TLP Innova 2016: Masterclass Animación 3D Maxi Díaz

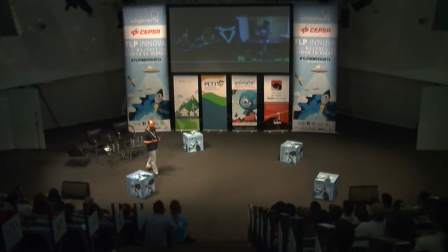52:33 Es decir, ese objeto se está utilizando para dar un estatus al personaje y para explicar cosas acerca de la historia, ¿no? Vamos a ver la escena.
Well, now after reunion comes farewell. Gigs, kill them.
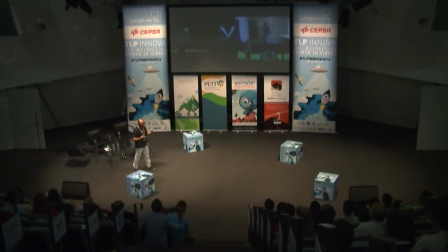52:50 Excuse me, sir?
¿Veis? O sea, el objeto se transforma en algo útil dentro del acting de la escena. No un objeto de juego. Aquí tenemos otro. Vamos a ver el vídeo.
Giggs, free him.
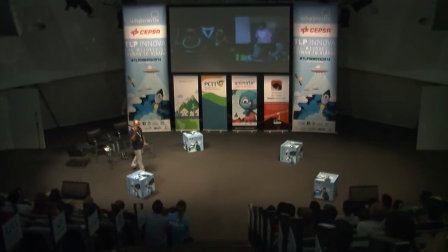53:06 ¿Veis? En este momento, simplemente por la forma que tiene de tirarlo, estamos viendo que es el personaje que tiene el control. La relación que existe entre un personaje y otro, ¿no? La forma tan despectiva que lo tira te dice mucho acerca de este personaje y su relación entre los dos, ¿vale?
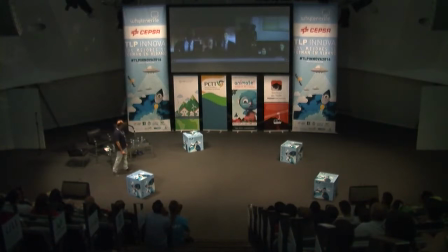53:22 Bien, vamos a ver este vídeo también.
Madam President, you just gave me the order and Carson is dust. Curb your impulses, Admiral. I want Carson thoroughly vetted. Meanwhile, we can't let him change history.
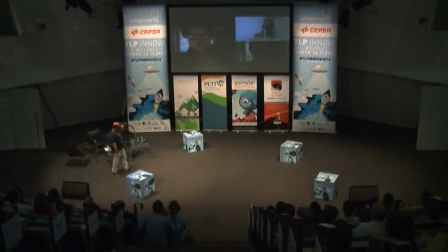53:37 We must do something now.
Bien, en este caso es la relación más que con los objetos, es con el entorno. Es decir, la pose que tiene en relación a la mesa es la que le da la autoridad al personaje.
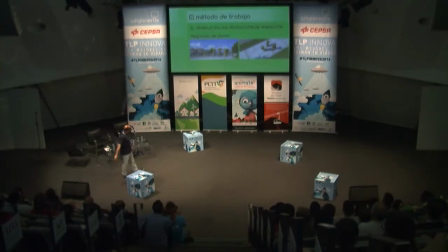53:48 Bien, bien, vamos a explicar un poquito cosas acerca del método de trabajo. Es decir, hay un tema que cuando yo trabajaba en animación tradicional no existía y era el planteamiento técnico, ¿no? Cuando tienes que resolver un plano en animación,
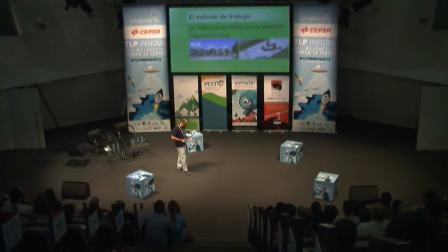54:06 una cosa es el planteamiento artístico, que todo el mundo hace, ¿no?, de alguna manera, pero hay otra cosa que es el planteamiento técnico. Es decir, muchas veces el pensar muy bien cómo vas a ejecutar un plano y cómo lo vas a organizar técnicamente te ahorra mucho dolor de cabeza y no terminar en un callejón sin salida,
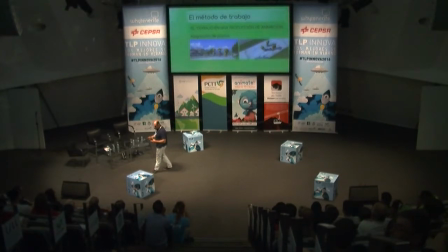54:22 ¿no? Hay veces que uno termina de animar un plano y cuando ha terminado dice, si lo hubiera planteado de esta otra manera hubiera sido mucho más sencillo y hubiera conseguido hacer algo mucho mejor. Entonces, esto es algo súper importante, el plantear técnicamente un plano para poder resolverlo. Aquí en Planeta 51, este es un plano sencillo, tenía un, digamos, a las niñas jugando a la rayuela, ¿no?
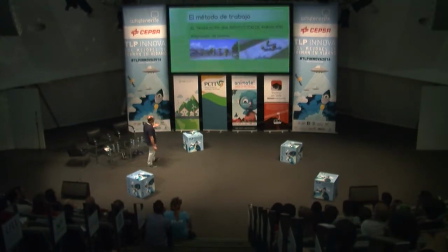54:41 ¿Qué problema tenía yo aquí en este plano? Era un plano sencillo, ¿no? Pero, ¿qué pasaba? Que la textura no estaba. La textura, el director estaba todavía con la textura y no se sabía cómo iba a ser ese dibujo, ¿vale? Entonces, yo tenía que hacer la animación igualmente, tenía una fecha de entrega. Entonces, la textura me la dieron como dos días antes de la fecha de entrega.
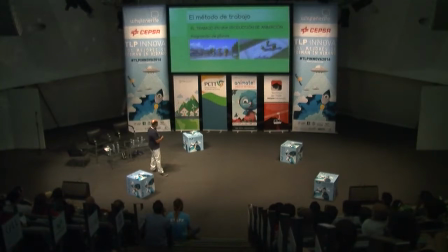54:58 Entonces, yo tenía que avanzar con la animación, ¿vale? Entonces, ¿primero qué hice? Bueno, este es el plano en concreto, podemos verlo.
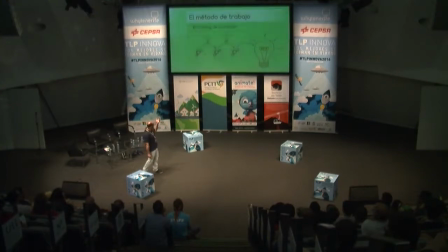55:14 Bien, este es el plano concreto. En primer lugar, bueno, por supuesto, el briefing de animación en el que el director te explica qué es lo que quiere con el plano, ¿no? Otra cuestión importantísima, ¿vale? Nuestra visión artística de la realidad. Es decir, yo voy a plantear el plano, en primer lugar, lógicamente, el planteamiento artístico, y el punto de partida siempre es la realidad.
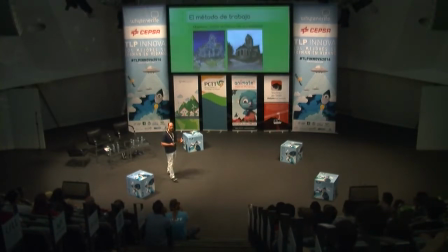55:33 Es decir, no puedo partir de una animación que ha hecho otro animador, que es maravillosa y me encanta, y la voy a copiar. Eso está fatal, ¿no? Porque estás interpretando, digamos, estáis partiendo de cómo interpreta la realidad otra persona, ¿vale? Entonces, primero, partir de la realidad. Primer punto, ¿vale? Entonces, empiezas a estudiar, a documentarte.
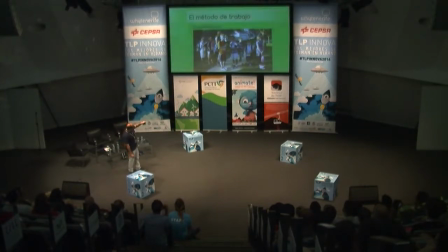55:51 Y, bueno, yo empecé a ver fotos de niños y empecé a ver en fila, esperando, y empecé a ver una cosa en común. Casi todos se agarran la manita, ¿vale? Y tienen, digamos, eso, ¿no? Hay que intentar transmitir lo que es lo general para que el espectador lo identifique, ¿no? Entonces, dentro de eso, me gustó este, ¿no? Esta pose me gustó y se la apliqué a una de las niñas que están ahí esperando.
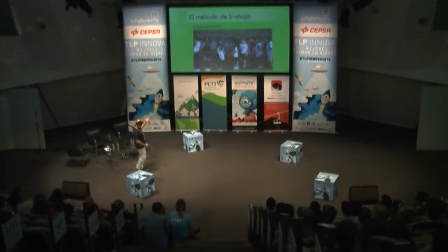56:12 Seguí buscando, ¿vale? Y dentro, por ejemplo, de toda esta foto me gustó algo distinto. En vez de tener las manitas delante, la tenía detrás, ¿no? Esta niña de aquí. Y entonces la otra pose la hice así, la otra niña, ¿no? Y luego, por supuesto, vídeos. Vamos a ver aquí si se puede ver este vídeo.
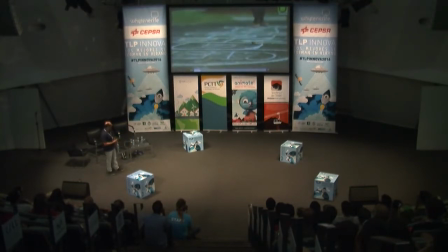56:29 Para ver cómo juega. Cómo juega, cómo se juega este juego. Qué es lo que hacen.